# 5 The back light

light I like to set up first is the backlight. I don't know why I like to start with the backlight. It's just my personal preference and it works for me. Don't confuse the backlight with a background light.
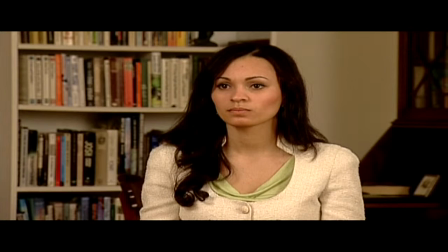20s
We'll set up a background light later on in the video to light the bookcase, desk, and wall. The backlight is strictly for lighting the hair and shoulders of the subject to create a defining edge to help visually separate them from the background.
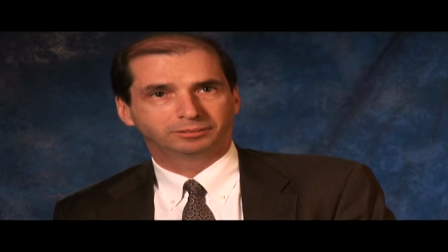33s
Here's an excellent example of a poorly done shot that could have benefited by having a backlight.
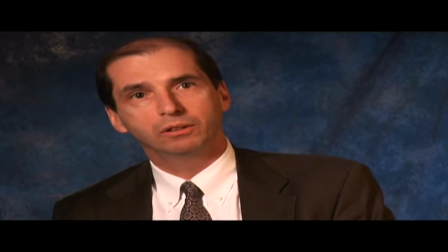38s
Notice how his hair just disappears into the blue cloth, which, by the way, is also placed too close to his head so it's in focus and there's no separation. In addition, as we'll talk about later, the key light is coming from the wrong side and the camera isn't leveled.
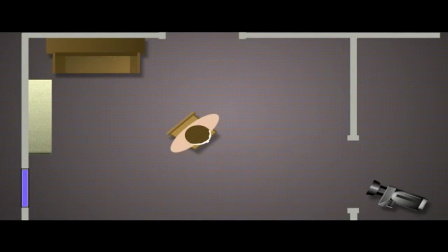53s
It's a good example of what not to do. Normally, the best position for the backlight is almost directly opposite from the camera. If you draw an imaginary line from the lens, through the subject's head, and beyond, the backlight generally ought to be placed close to this line, but a little off axis so that it strikes both shoulders equally.
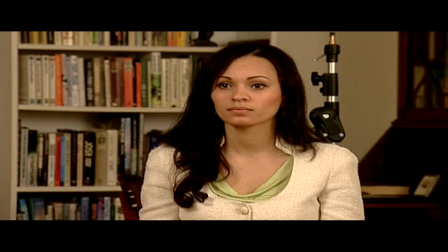73s
Obviously, to get the light into this position, you can't just put it on a regular light stand because it will be seen in the shot.
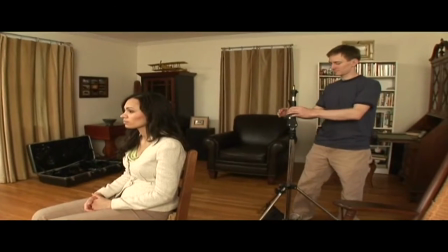79s
That's why we've brought along the convertible boom stand.
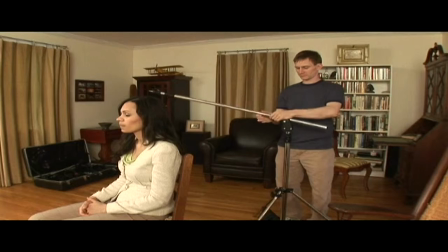82s
It can be set up just outside the frame and then swung in to suspend one of our small pro lights at just the right spot.
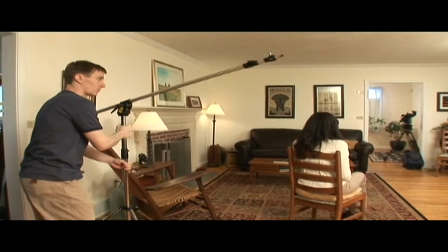89s
Be sure to use a sandbag if the stand seems out of balance. Does it matter which side the stand is placed?
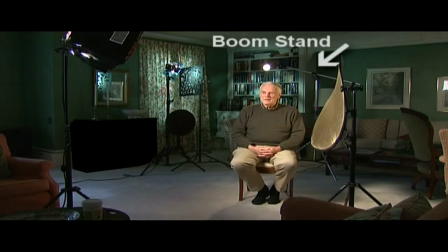96s
No, but it's a lot easier to put the stand out of the frame if you place it to the side that's opposite of the direction the subject will be facing. This is especially important if you're shooting in widescreen.
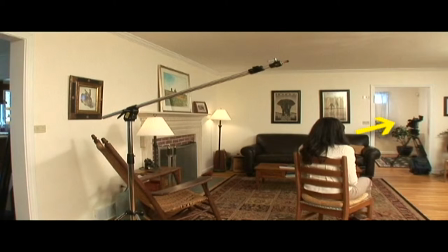106s
For example, if Jamie is going to be facing the camera's left, then the boom stand should be placed to the right side of the frame.
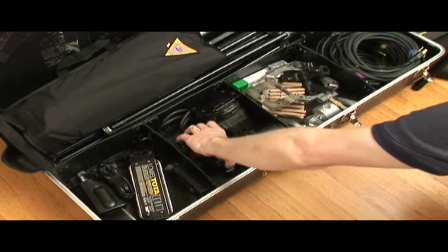113s
There are a couple of 250 watt Lowell Pro lights in our kit, and one of them is outfitted with a snoot.
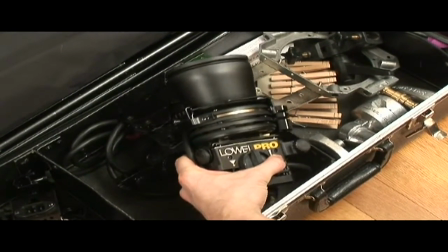118s
That's the one we want to use for the backlight.
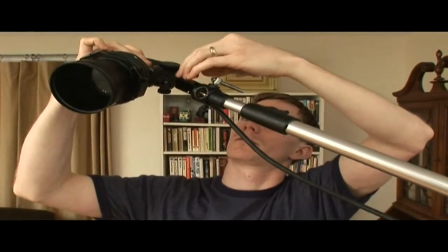122s
The snoot will narrow down the beam and create a nice circle of light right where we want it, which is on Jamie's shoulders and hair and nowhere else.
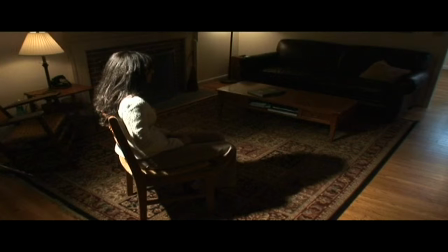129s
A snoot is a great way to control the beam and prevent the light from causing flares in the camera lens and spraying all around the room onto the ceiling, the walls, or other places we don't want it shining. Good lighting is all about controlling light, putting it right where you want it and keeping it away from the areas where you don't want it. That's one reason why you don't want to use umbrellas on your lights, because while they do soften the light, they also throw light everywhere around the room without any means of control.
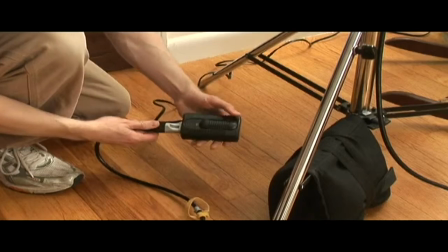157s
We're also going to add a dimmer to the backlight so we can precisely control the intensity.
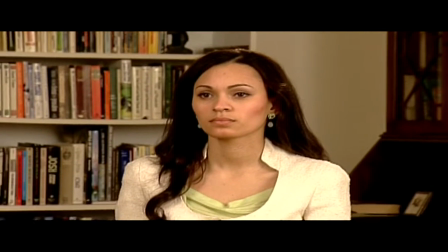162s
We don't want the light too strong or Jamie will have an artificial halo effect. Using a dimmer is an easy way to get it just right.
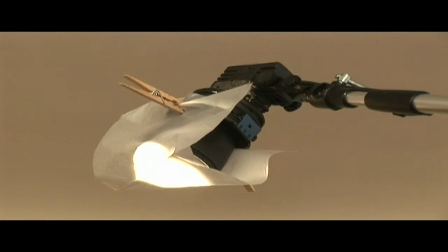170s
If we didn't have a dimmer, then putting some gel or diffusion over the light could help, but it's not nearly as convenient as using a dimmer.
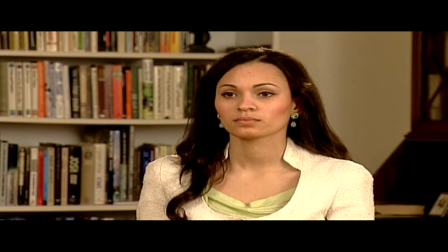176s
The potential drawback of using a dimmer is that they tend to change the color of the light to a warmer hue as the intensity is lessened. But that effect on a backlight doesn't bother me. I usually like a warmer backlight, so I don't mind.
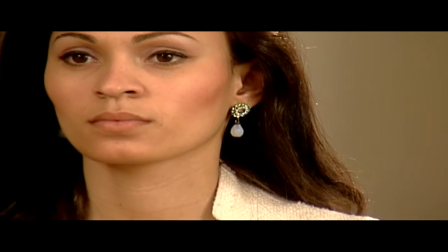188s
The point of the backlight is just to separate the subject from the background and give your 2D image more of a 3D feel, and subtlety works best.
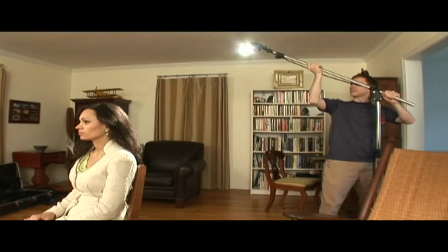197s
Don't overdo it. The boom stand also makes it real easy to raise or lower the height of the backlight to get the look you want.
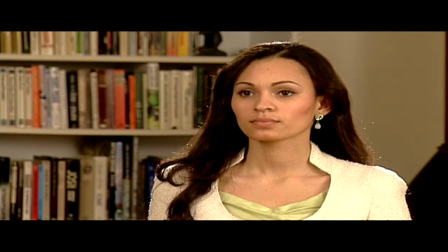204s
You can experiment and see what works best. Sometimes high is good, and sometimes a lower angle works better. Either way can be fine, but I usually use 45 degrees as the default angle for the backlight.